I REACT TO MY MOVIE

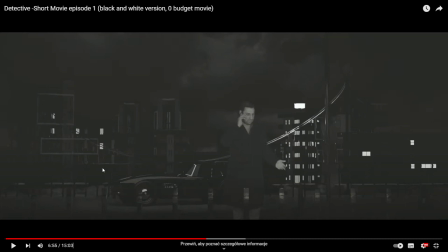So I just basically do this slowly to the whole footage plays out, if that makes sense, yes, the whole shot plays out.
After talking to Jonathan, I went home to sleep.
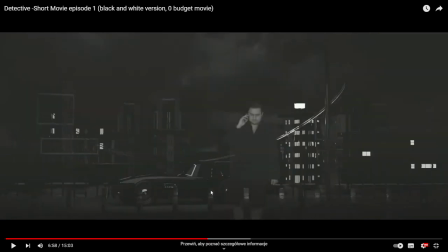And you can hear the microphone, of course, it's shit, because I just record this with this cheap microphone for $2, and I just... and the recording and after talking to Jonathan, right.
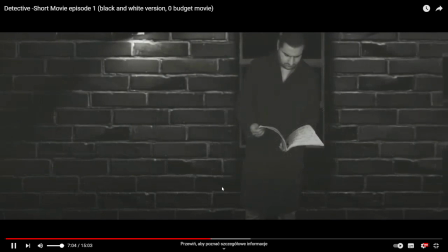I went home to sleep.
Yes. And this is the worst shots in this whole thing, in my opinion. This is just myself, and it's not keying right. And one image.
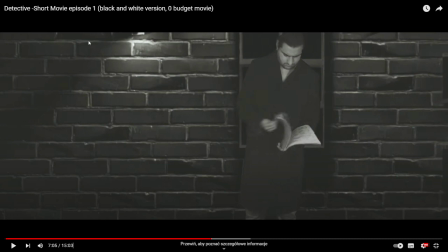And you can see it looks very fake. Why? Because it will be better to place some image in front of me. Or maybe to cast some more shadows in the background on this image, because this looks very fake.
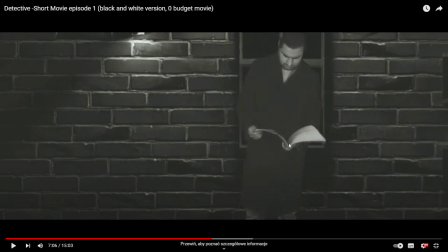And the next day, I'm gonna show you the mistake right here. The key is on the book, basically, is right here. And I just use some guitar lesson book that I have. It's so stupid. With some notes. But as you can see right here, focus right here on this place.
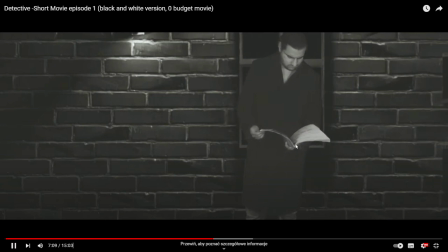When the files arrived to my office, without wasting any time, I start going through them.
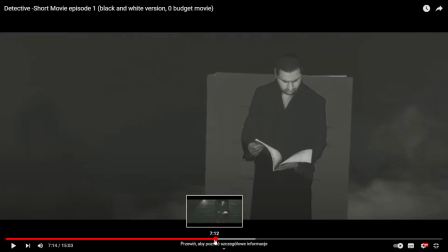Right here, you can see the dark places because it's not done correctly, the keying, because I have the problem basically to key in the stuff.
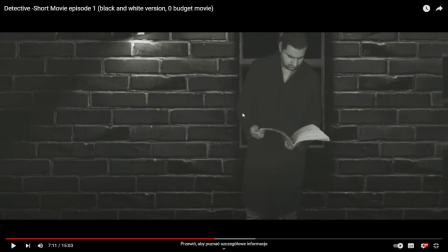So this is the, I think, the important lesson. Always record the footage that you can key and it's gonna be great. Later on, you can work on the stuff because you're gonna have those kind of mistakes like right here, the blackness or the edges.
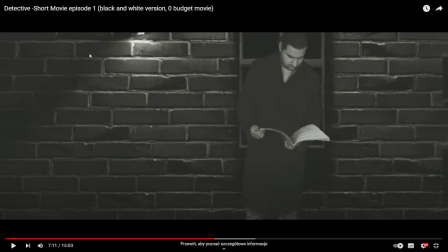It's look like shit. And basically, always remember to add more detail to the background if you're gonna use this technique, those images technique, yes?
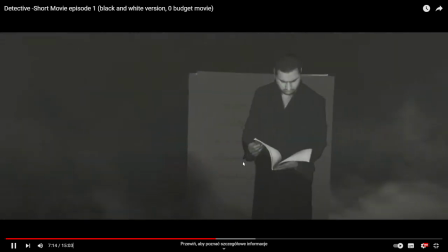I start going through them.
Okay, shut up, God, man.
Testimony of Ju- and this looks a little bit three-dimensional.
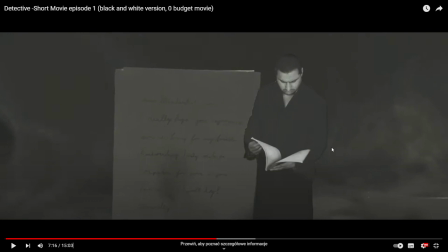Why? Because I add smoke first, later myself, and later another smoke. And this is just image that I render in Alpha, and I just animate this in Vegas, basically, with virtual camera, like from here to here, and it's disappearing, yes?
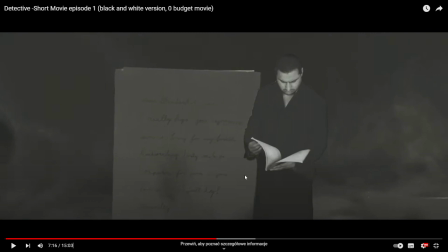And right here, I just add right here too. The same image. This is the same image.
Julius friends.
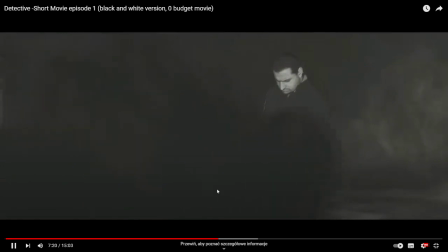Yes.
Nothing catch my attention.
And right here, the same technique. Stupid shit. The amount of... look at this edge.
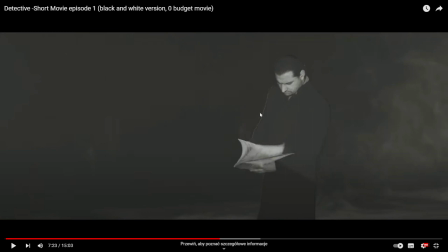It's not done correctly. Because it's hard to key this stuff. Because the footage is recorded wrongly.
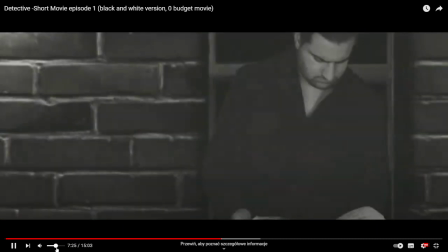Fuel and the found car is half full.
Once again, right here, you can see the edges.
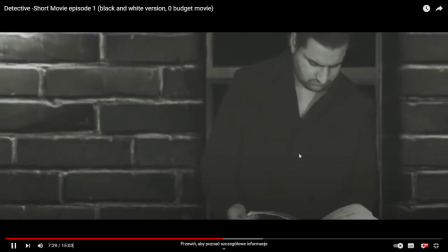It's fucking shit.
That's interesting. Elizabeth mentioned that Julia had filled up her car the previous day.
Look at this right here. Oh, it's cutting off my face. What a happy coincidence. What the fuck?
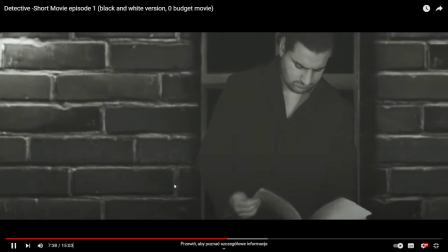Julia had to drive up somewhere before she went to the park of the day of her.
And of course, I want to have more dialogues. If I had some actors, you know, to play in this, I wanted to have normally dialogues. Like, I just have conversation with someone, with this maybe right here with this client or another stuff.
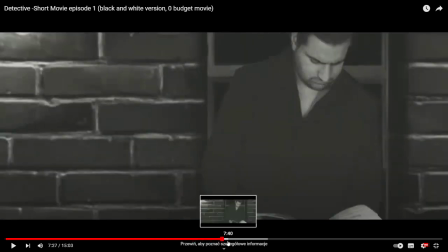I want to have some conversation. And of course, if I had some budget, I will be like, yeah, let's do a makeup to the zombies, because at the end, like I said, the basic idea, I just want to fucking shoot some zombies.
That's interesting.
I just download some free thrill modes later on.
Elizabeth mentioned that Julia had filled up the same stuff, the park.
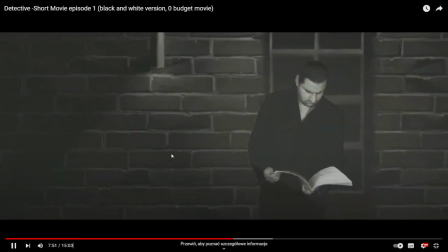Whatever.
I just maybe she visit one of them before.
And slider shots, zoom in, zoom out, yes. This kind of, do a little bit motion, because on those kind of very bland, very weak shots, it's nice to add maybe snow particles or whatever, or maybe to add motion.
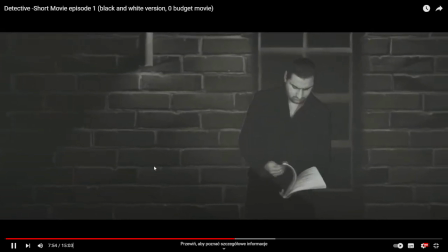She disappeared. Maybe one of them is lying.
Fucking cartoon, let's look bad.
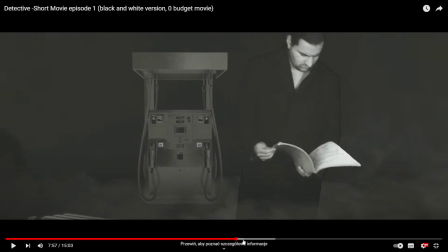And right here, the same technique that I use in these images with these stupid notes. I just download this image for free. This is an alpha. I just move this image in Vegas from here to here, or rather from up to right here.
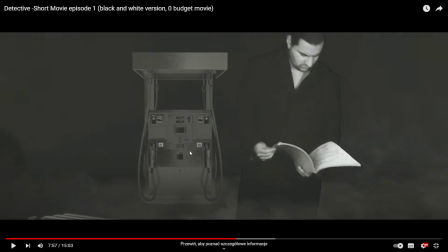And once again, smoke in front of me and behind me. And right here, the same image, yes, movement.
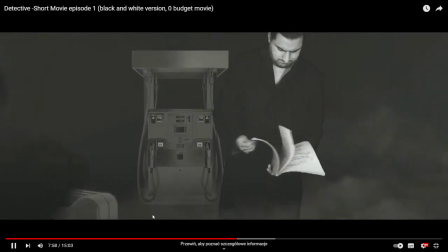If I calculate the distance from her home to the park,
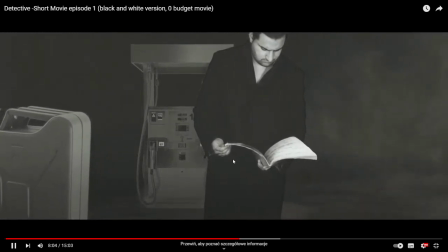I will calculate how many extra kilometers she had to travel for a man of fuel to match in the found car.
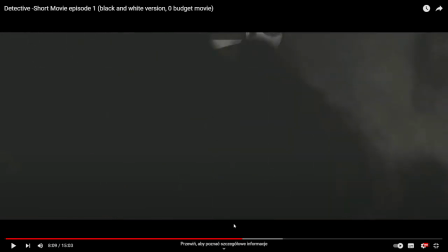And I'm gonna show you a big mistake. Basically, you can hear the noise from the microphone too. It's shit.
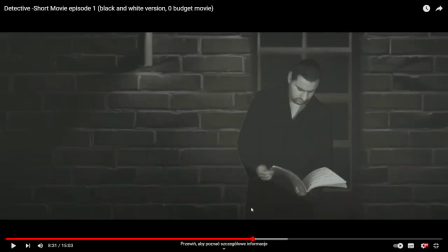And look at this shot. Wait, guys. Right here.
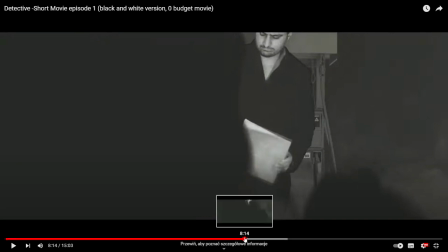Focus on this. It's cutting right here. I make another mistake right here on this image.
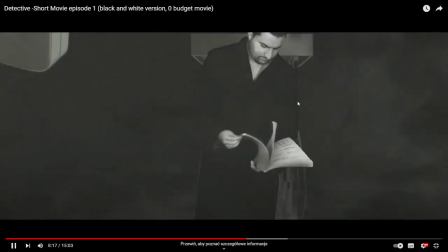I will see which friends live in this distance from Julia's house.
Wait, guys.
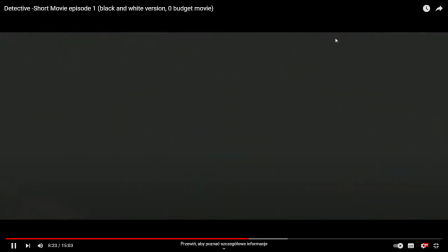Right here. It's cutting off right here.
Two people.
Wait, guys. Look.
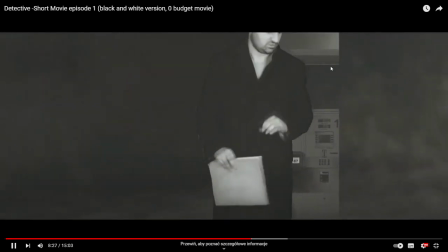I have to pay them a visit.
It's not done correctly.
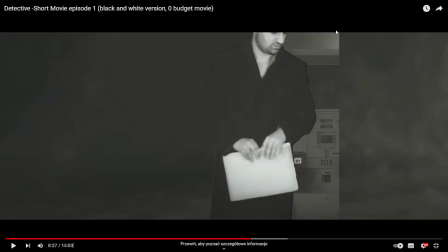It should be like moving right here, but something ran wrong in the edit, and I don't want to redo this, so let's go.
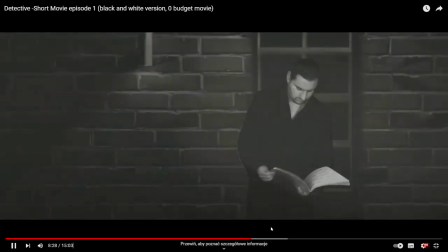Right here. It's cutting the image right here. It's not done good. I also, and basically I reused the same footage a couple of times. You can see I just look at these notes and this is the same footage, and I just put basically the narration as stupid shit.
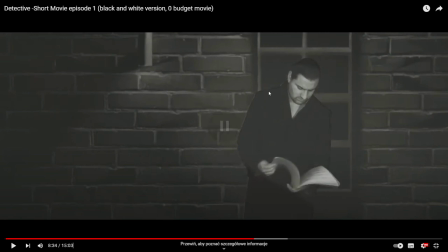Check how many people have gone missing this year in Nashville.
And you can hear the difference in my voice, because I record this in different day, because I was like tired, let's go.
And surrounding areas, I narrowed the missing compared to the previous friend from work,
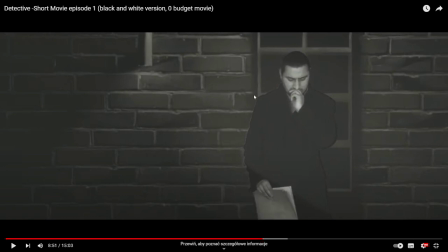Frank Modifier.
This is another joke from basically, like, because this is John Blender, because I work on Blender, and Flank Modifier, because I use modifiers in Blender. Let's go, it's funny.
Age 29.
Okay, look at this shot.
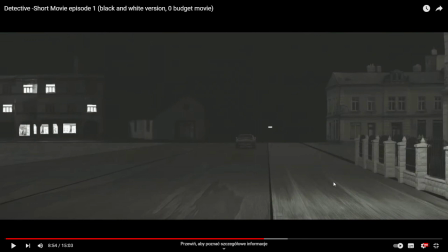This shot is not done correctly, and I want to point out my mistakes. Basically, look at how stops the car. Of course, the wheels are not.
Maybe Julia started dating him recently.
Look at this. It stopped like very even.
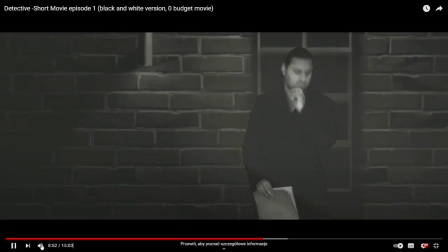It's not done good. Okay, shut the fuck up, man. Right here.
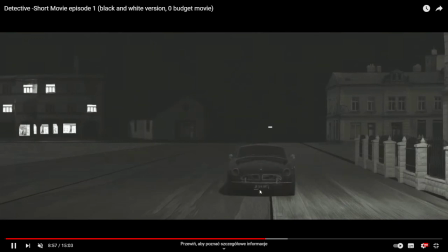It's moving, and it stops. It's not done very well, in my opinion. And look at this. There are buildings, but later on, when the car is driving away, there are no buildings, so I make another mistake.
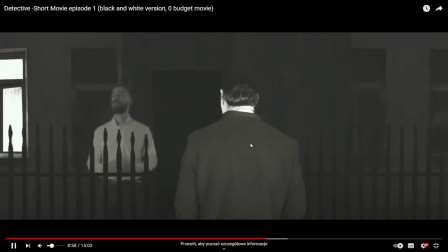And with this footage, of course, I want to have the dialogue with those guys, but I don't have actors, yes? And I'm not going to put some dialogue that he's saying to me. It's going to be too much.
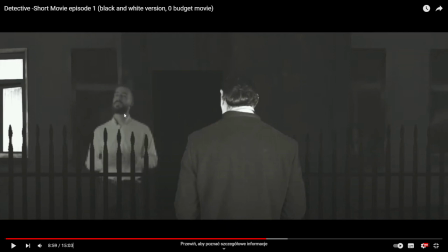Basically like lip syncing or whatever, it's not gonna be done good. So I was like, okay, I'm gonna narrate on this or whatever, but to be honest, I wanted to have conversation with some, you know, guys or whatever, yes, with some people, but I don't have actors,
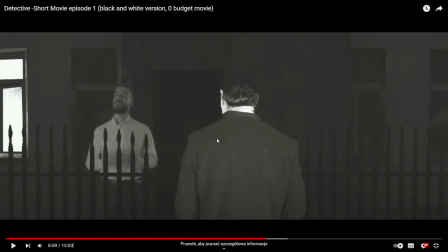like I said. Same technique, this is just me, and this, I used this footage couple of times in the park, my back, and I just use one image, yes, in the park, but I'm just talking alpha image
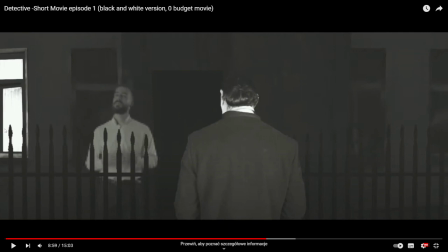myself, yes, alpha footage, then alpha image of the fence, then alpha footage from this guy, and you can see I of course don't stole the footage of this guy. Not at all. That's of course not the case of the edges.
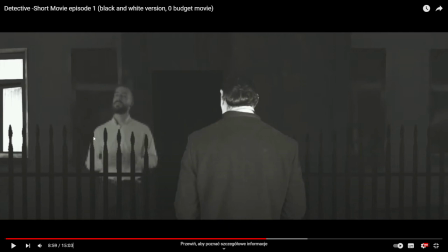You can see the edges are shit, because basically I just downloaded this footage and it was small, this guy, it was so small. I must make him bigger, and the edges is look like shit. It's low quality, as you can see.
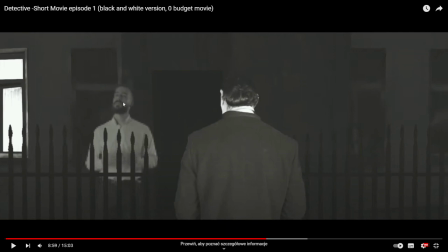So once again, alpha image of the fence, later on alpha footage of this guy, and later on add some image behind.
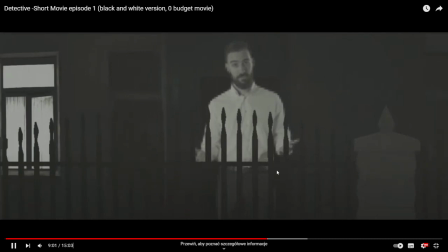Very frustrated.
And give this kind of three-dimensional look, but it looks like fake. Yes, it annoys me, those edges, because it's low quality of footage, of course, that I don't stole.
Frank profile, confident, married man.
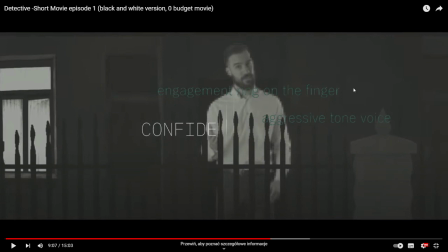I play another time this music that I composed, because, yeah, I'm going to play the music where I'm going to read people. It's interesting. And once again, I wanted to zoom in, maybe, yes, to some detail of the clothes or whatever, but it's too much.
Works in office with Julia, very aggressive tone of his voice.